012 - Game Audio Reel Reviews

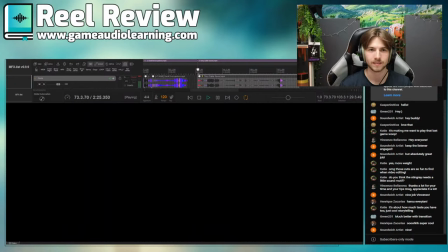Nice. Good stuff, Tony.
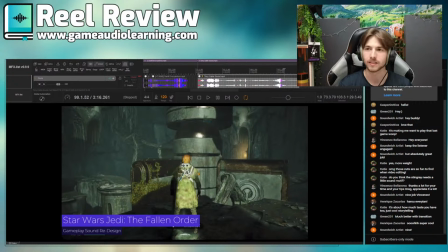Well done. I just had to quickly check if that was in fact the new reel, but yeah, it seems like it, so that's great.
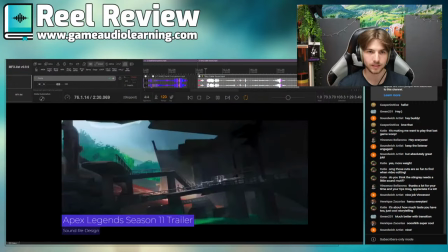Sweet. So, first impressions.
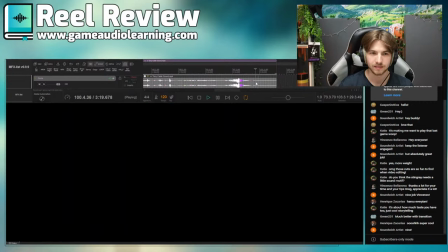Silences, like stuff like that at the end. Can just cut this whole thing.
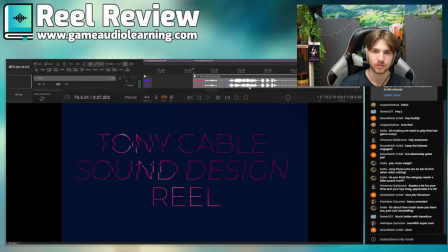Goodbye. The start also is. The start is actually fine.
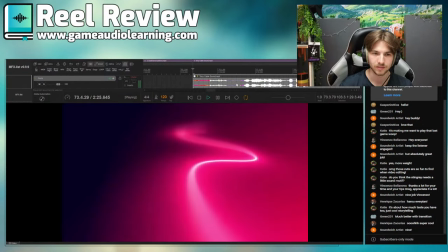I would almost love to hear a little bit more sound design in here. Like transition for here.
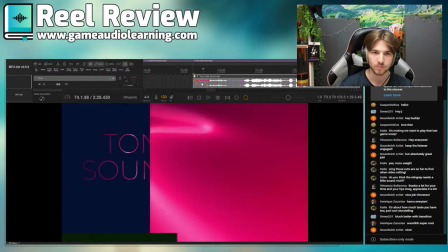You can bring in some more ear candy, like a whoosh.
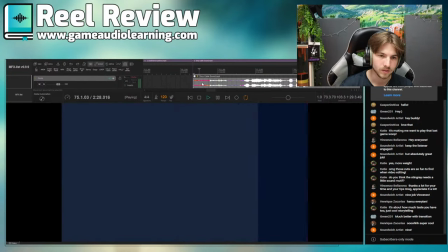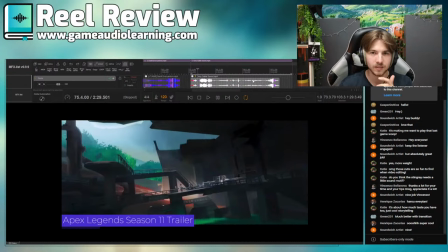So overall, you can see the waveform. There's some big discrepancies.
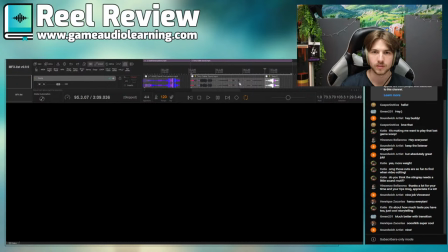I'm not sure if discrepancies is the right word. There's some big differences in volume.
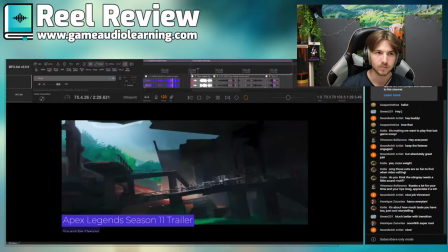So you wanna, once again, as I said to Daniil as well, you just wanna make sure that you've got your volume all pretty much similar, that you don't have to turn the knob up and down manually when I'm watching this. The stuff you've got in there sounds really good.
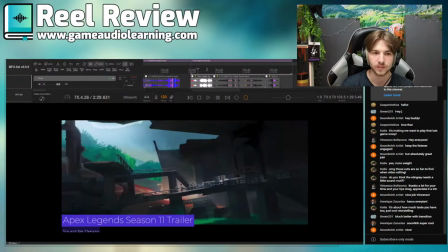There's a bunch of places where I feel that the sound design is very literal, and there's not a lot of other things going on except for exactly what's on screen. So let's dive into it. For example, here, right?
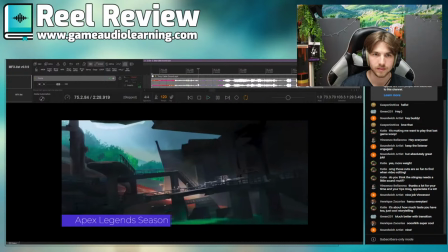So super quiet distance amp like footsteps, but there's actually some ambience in there, but it's just so quiet. So be a little bit more aggressive with your mix.
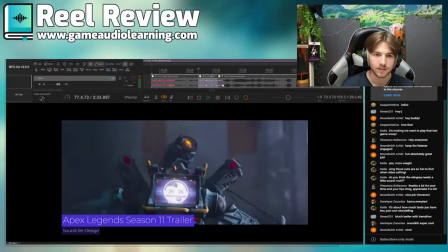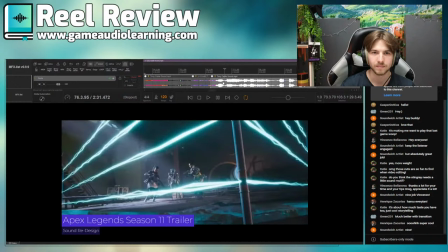Right, so then here there's a lot of like stop and start and kind of like jumpy things like here.
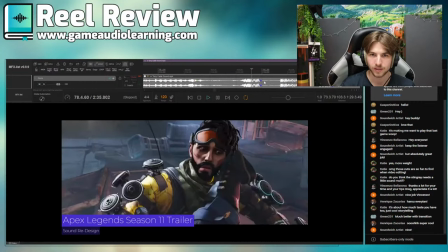Like there's. I'm not sure why there's silence. This should be a full boom.
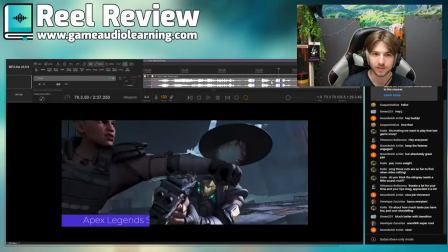And then we kind of like don't hear the other person coming up.
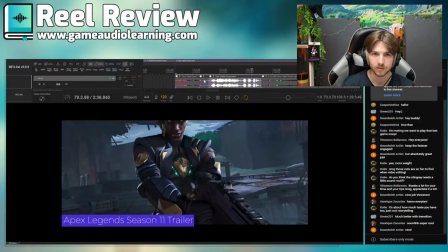So I would almost like to hear a little bit more there. But okay, so general, getting ahead of myself.
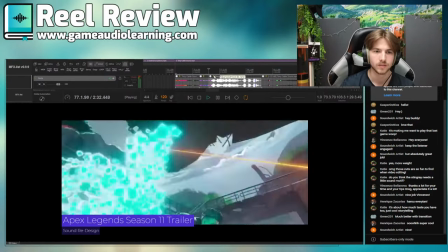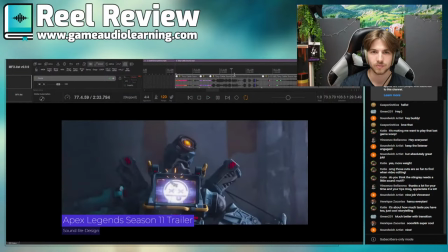Cool. Then another thing that really stands out, like all the stuff you've got in there is really cool.
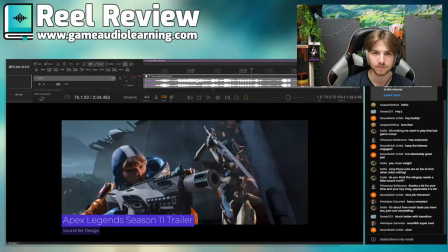But this, all of a sudden, you've got like very pretty good jamming.
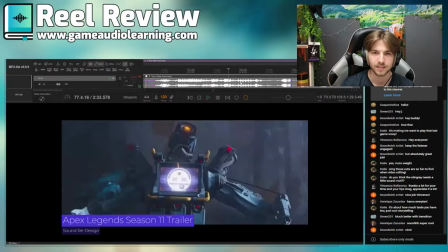And then this whoosh just sounds totally
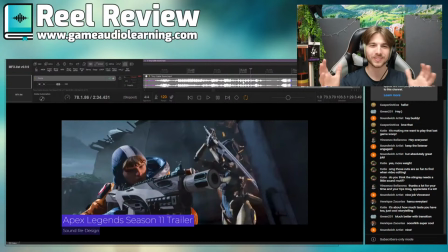what's it called? It's not Worldeyes, so everything else sounds like okay, comes from the scene. It's pretty good in terms of Worldeyes. Could maybe have a little bit more reverb in places, but then this whoosh is super stereo, and you want to make this mono.
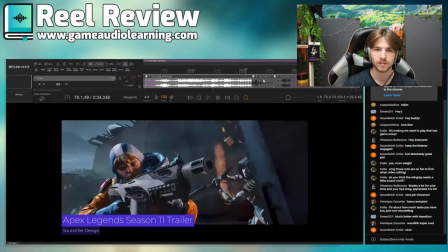There we go, and then you actually hear what's happening.
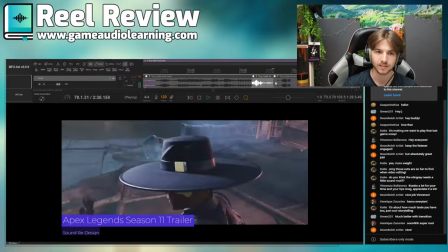And then same with there's like again very like a stop and a start, so this whole thing feels really really choppy.
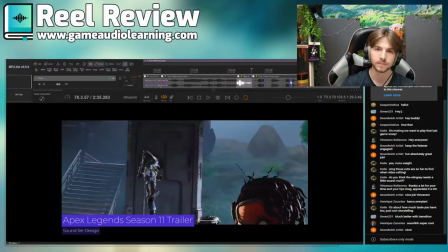You want to make that a lot more fluid by having more Foley in there, and an entire like ambience bed, and kind of like maybe there's some stuff happening around because obviously it's a fight scene, so you can have different things like maybe some shots to the left, some like punches or skids to the right,
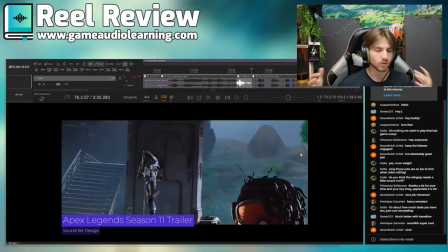maybe some metal groaning as like a backdrop.
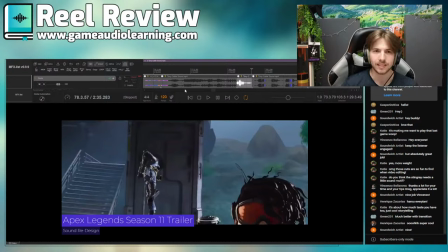Just a little bit more to fill out and give this whole thing a bed to lie on, some foundation, because it all feels very kind of like detached from the scene at the moment.
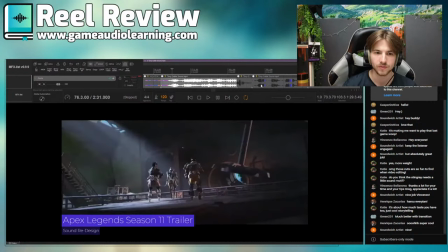And then in terms of the actual fighting stuff,
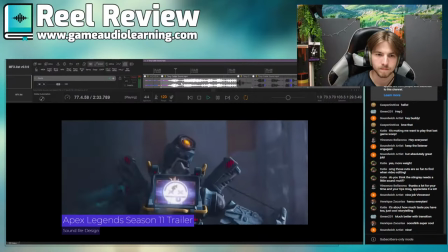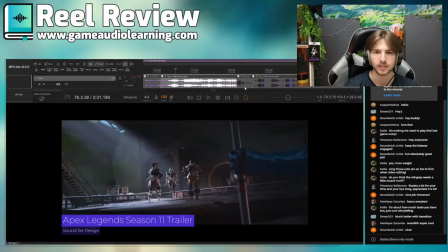yeah, I think like the beginning part sounds really good. It's more like this second part which needs a little bit more work in terms of Foley.
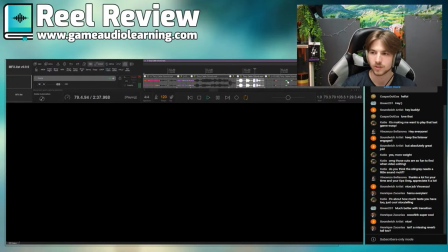Yes, missing a reverb tail as well, Enrique, very, very well noted.
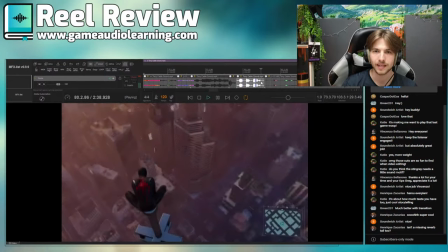And then here again, like, we go into black and to a long black transition,
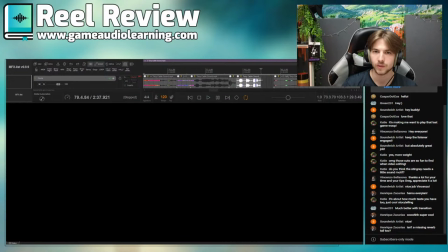which is just kind of like wasting time, basically.
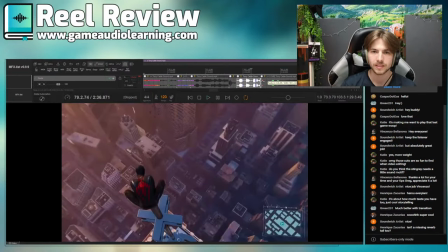So you could basically go from here into the jump,
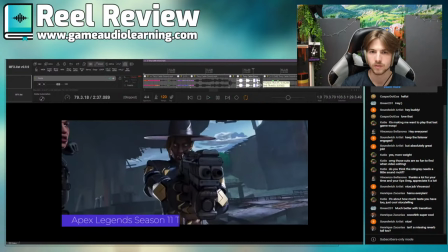from the motion of left flying into jump. Okay, maybe that doesn't work quite as well as I thought. I think you probably have to start from here.
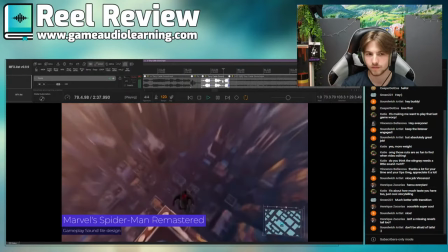Something like that. And you'd. Yeah.
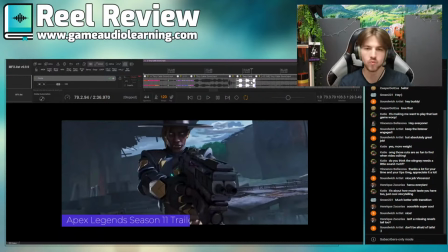But you could even have like a reverb tail of like a boom into the fall, kind of like in the. And it goes like. Let me demonstrate this.
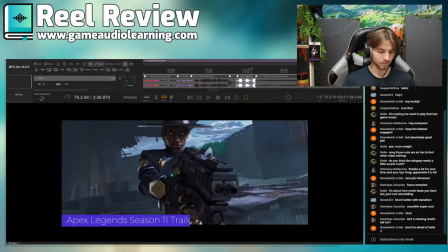Let's see, I'm trying to
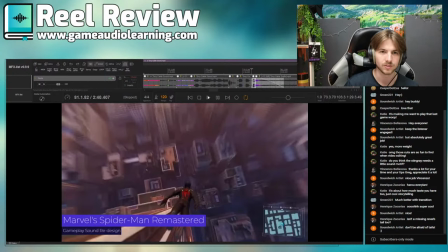find something interesting here that works.
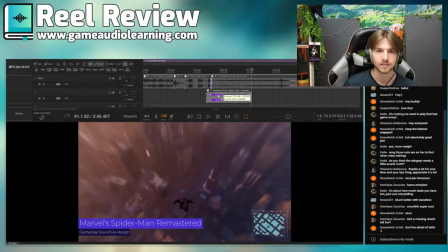Will this work? Let's see. If anyone's interested, I think it'd be fun to do like a series or like a live stream of kind of like people sending in reels and stuff like that, and I actually
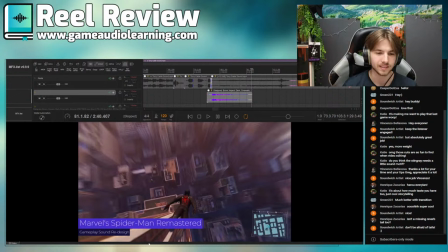kind of like add some sounds and fix stuff up. I think that would be fun to actually illustrate this. Oh, that's not bad. This might be interesting as well.
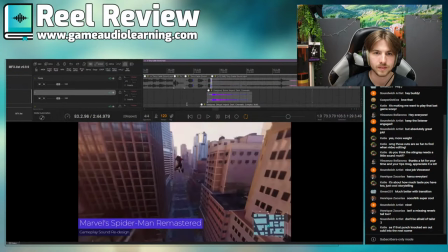Let's see. I wanna. There we go.
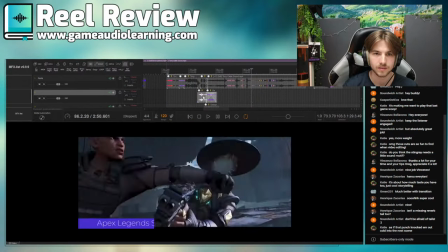That's a decent riser. All right, so let's see how this sounds.
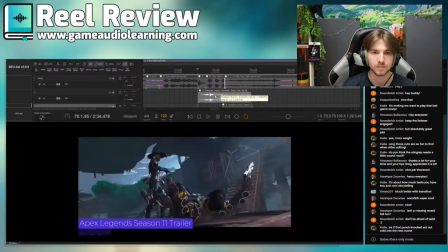Might not work. There we go, that's it. Look, literally.
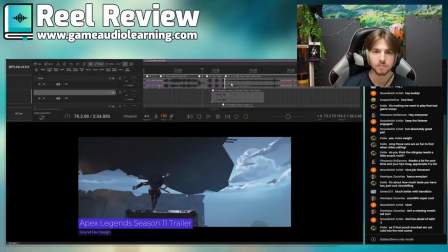We've went from it being very choppy into it being like,
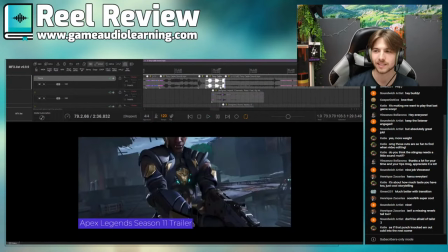as Katie said, as if that punch knocked him out cold into the next scene. Just by adding some non-diegetic, what's it called? Elements in terms of like cinematic sound design elements.
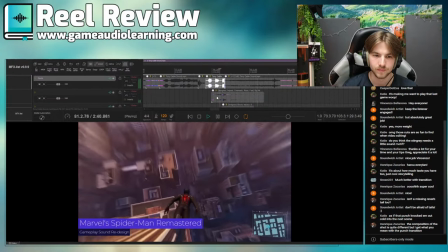Okay, then here, I think this is nice.
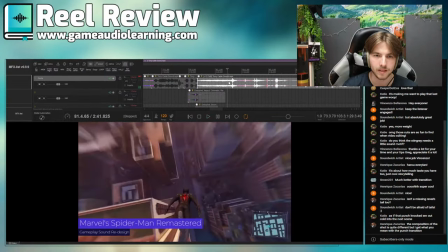But then this is very lackluster, kind of. I'd love to hear a little bit more of a. What's it called? Something more in terms of the motion, especially when, like, doing the swinging. Like, there's.